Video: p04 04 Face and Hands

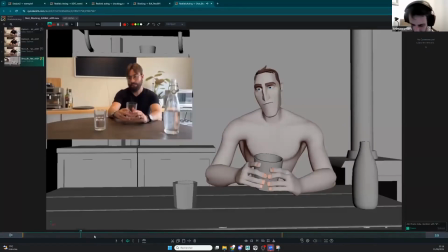4463s
Cool. Yeah, I saw this one just before the course. one thing I saw, because we're talking about the hands, I think it's a good example.
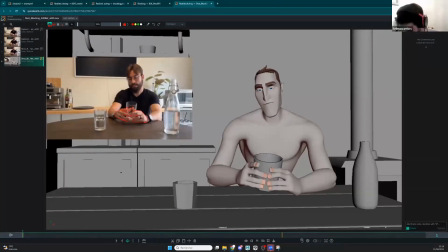4475s
Here you have like very good shapes in your reference that got a bit broken by your character, and I know it because there is not so much control on the hands.
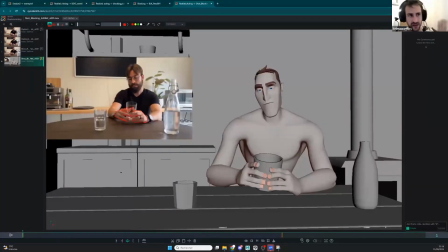4490s
Just for you to know, on the shot like on the show like Arcane, on the hands, like I always used, you know, the stickies we talked about just to reshape and stuff. And there is a lot of controls already. I can scale it and so on.
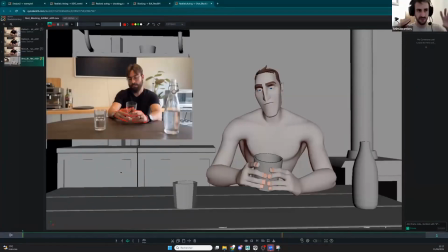4503s
But the hands in 3D are always bad if we're not like using like reshaping it. So here you have like this very triangular shape, which are very nice. And here we get this very rectangular shape like this.
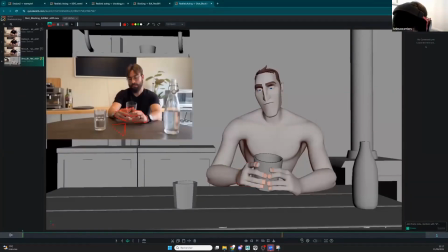4519s
So I don't know if you can touch it a bit and get this a bit more like this. And you see like this flat shape here could be a bit more like this. And here using the overlap to do so. But still it's good.
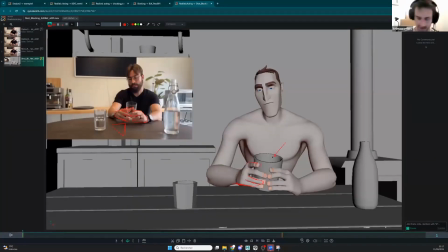4537s
The other thing that doesn't help you is like you can put some transparency in the glass. First of all, I think the glass is too big. It doesn't help you can scale it down and use transparency. So you put the shader on and you change the transparency super easy. And then you're gonna have this nice pose here on the thumbs that
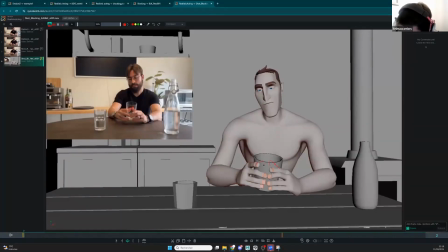4557s
like helps a lot reading the the shape of the hands. Also like here, it's really nice what you get, and here is a bit too flat here.
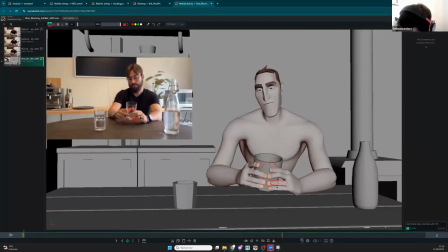4570s
So those are not helping too much. The having the pose, but mainly it's almost there. You just need a little bit more work on it. After that, the
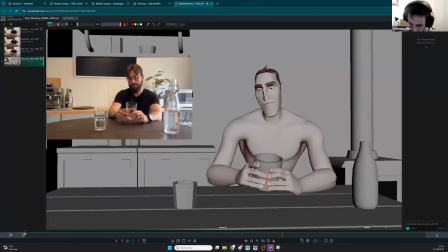4586s
I feel like the main idea of the pose is there. Of course, sometimes the rig it's can be hard. So here, for example, like those gigantic negative space are not really helping the shot.
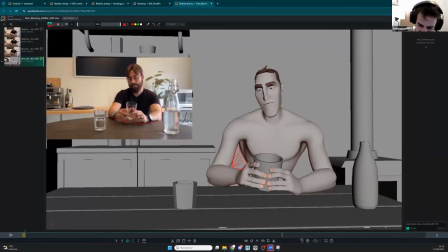4604s
Where here you had like a very clean shape that so maybe you need to you know, push a bit inside those arms and get this.
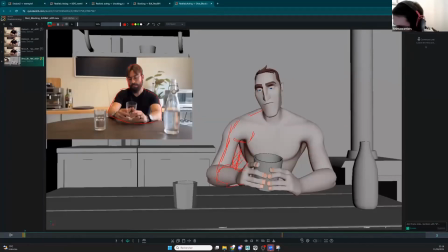4620s
Just after the review, I'm gonna talk about the how I think the hands and the arm in general. But just before I'm doing a bit of this, so get a bit of this right,
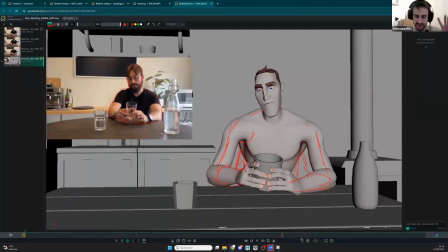4636s
maybe a bit more like this just to it's mostly it's this like in animation like your reference were good so in animation it's like how do you use your tool to not get it wrong after so it's sometimes changing a bit the proportion on here.
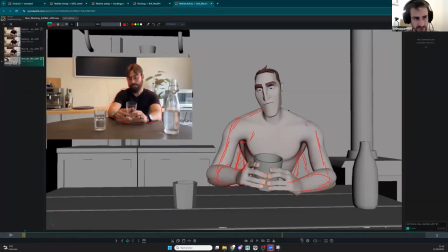4654s
Of course in a show you cannot change so much the proportion, but here because it's like a personal shot you can change the proportion. Nobody's gonna say it's not you know like big enough. Okay, so here is like what you can get for having something a bit more solid.
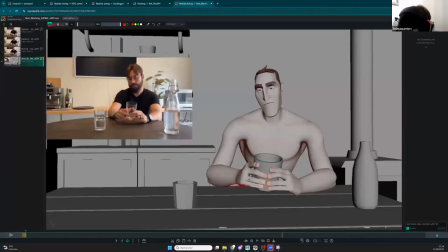4672s
And here, careful of those negative space here. All those you can get rid of those easily.
Do you feel yourself content?
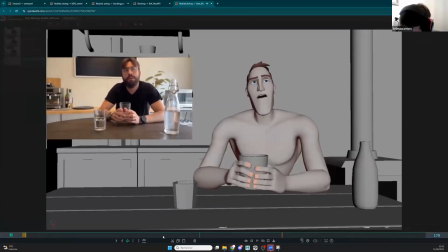4689s I have all that a man could want.
Here also it's very like this.
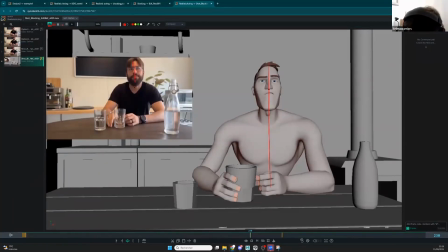4700s
Maybe you can if you look a bit more closely, it's probably less like this. So you can probably get a bit more.
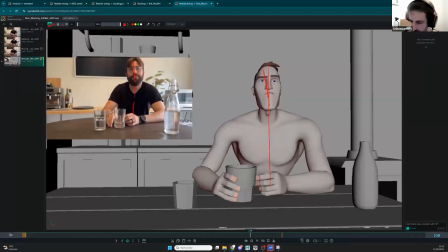4707s
So when you have something that shows a weakness in your pose, and you try to find a solution to it, you get a reference and you look at it and you say like, okay, it's very it's very straight still in the reference, but is it so straight?
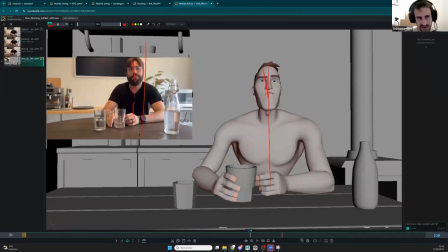4726s
Is it somewhere that some hints of some things that I could push to get something good? And here is the solution. You get to it and you get this. So you get this pose a bit more like this angle, like this, and you can push it a bit if you need.
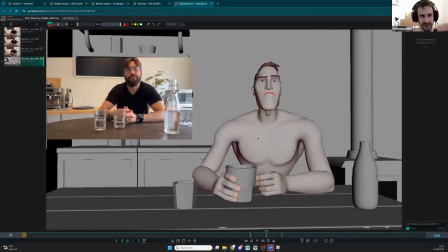4747s
The pose here, it's very there's a big arc. Maybe you can get something a bit more subtle, a bit more flat, and somewhere here, get something a bit more feeling the muscle a little bit connected.
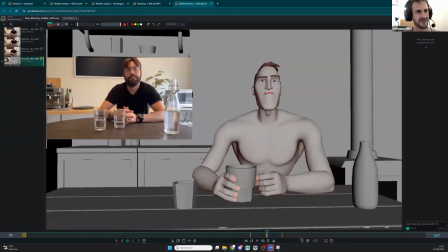4766s
You know, like this kind of flat. If I do this, it's pushing a bit. I feel like this one it's a bit better. On this character, you have this stuff here. You have
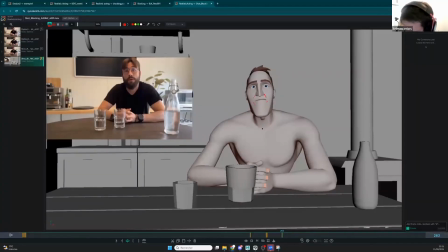4785s
the control here to get this. You can put it a bit on this kind of pose, just to get, you know, the feeling of some connection between this line, on like, because this line is like alone inside of this empty skin,
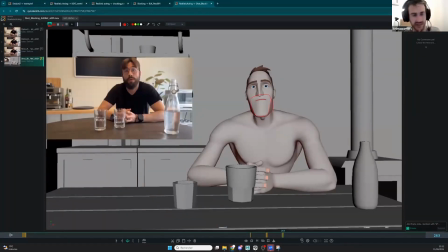4803s
and you want to make the connection between this feature and the rest of the feature. So in the animation, it's gonna go through the connectivity of each feature, but already in the pose, how can I make it connected? Okay, if I do this, I add a little bit of this and gonna help.
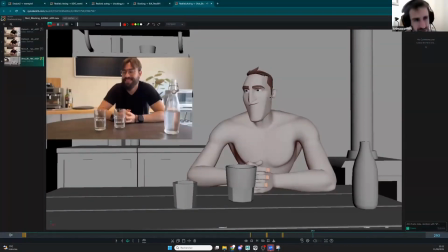4824s
And here's where you lose a bit the realism with this pose. First, because you're changing too much this size here. It goes very, very tiny. Where here you see, even if it's like from a O,
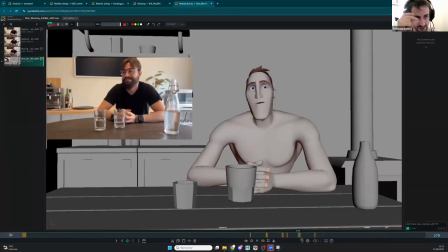4844s
which is low, to a smile, which is shrinked, it's less than what you did. And then you have like, because the character, the design is already pushed, you have this gigantic space here and very tiny here. So be careful with this stuff here. And again, the smile.
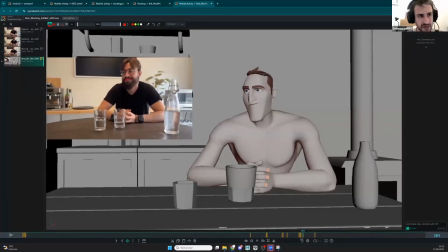4864s
I know the smile is a big problem in animation, like in realism. It's always there. Each shot with a smile is like just how to make it work, because we tend to go a bit like this, where you see that sometimes, no, maybe not all the time, but sometimes
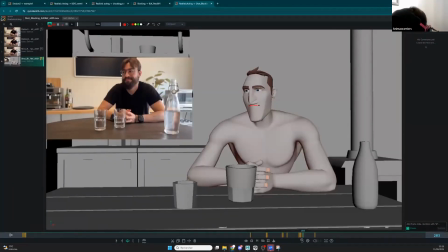4882s
it goes low, and a bit of this, you have this nice shape like this. Maybe you could use this one, but this one is too on the size, and it shows a bit this.
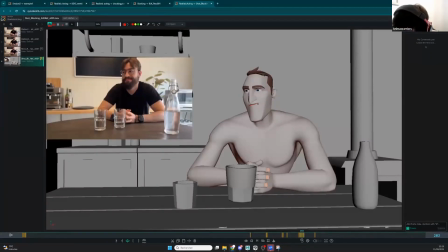4899s
You could have this, but then if you have something like this, then your nose is going to be like this, and you're going to have this gigantic uh, wrinkle here, and probably some cheekbones going on, and it says something else, says you know, this kind of stuff.
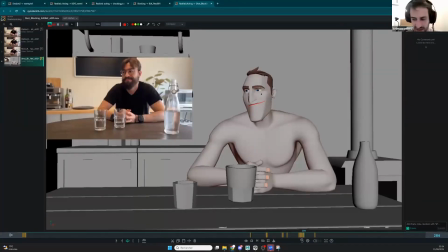4918s
Here it's more like sincere smile, bright, not something weird and too pushed. And here, I think it's the same problem here.
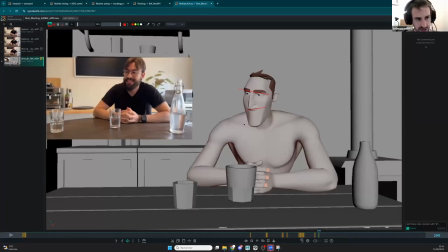4931s
And even you lose the perspective here. Going a lot like this should follow this line a bit, and maybe you even move the teeth to get the shape right.
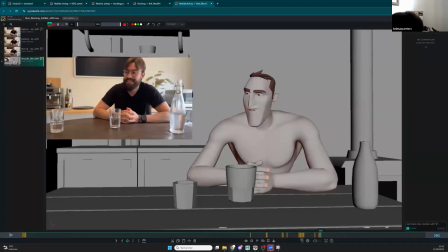4945s
Don't do that. I don't know if you did, but keep your teeth in the good direction, and make sure your lips are connected to it.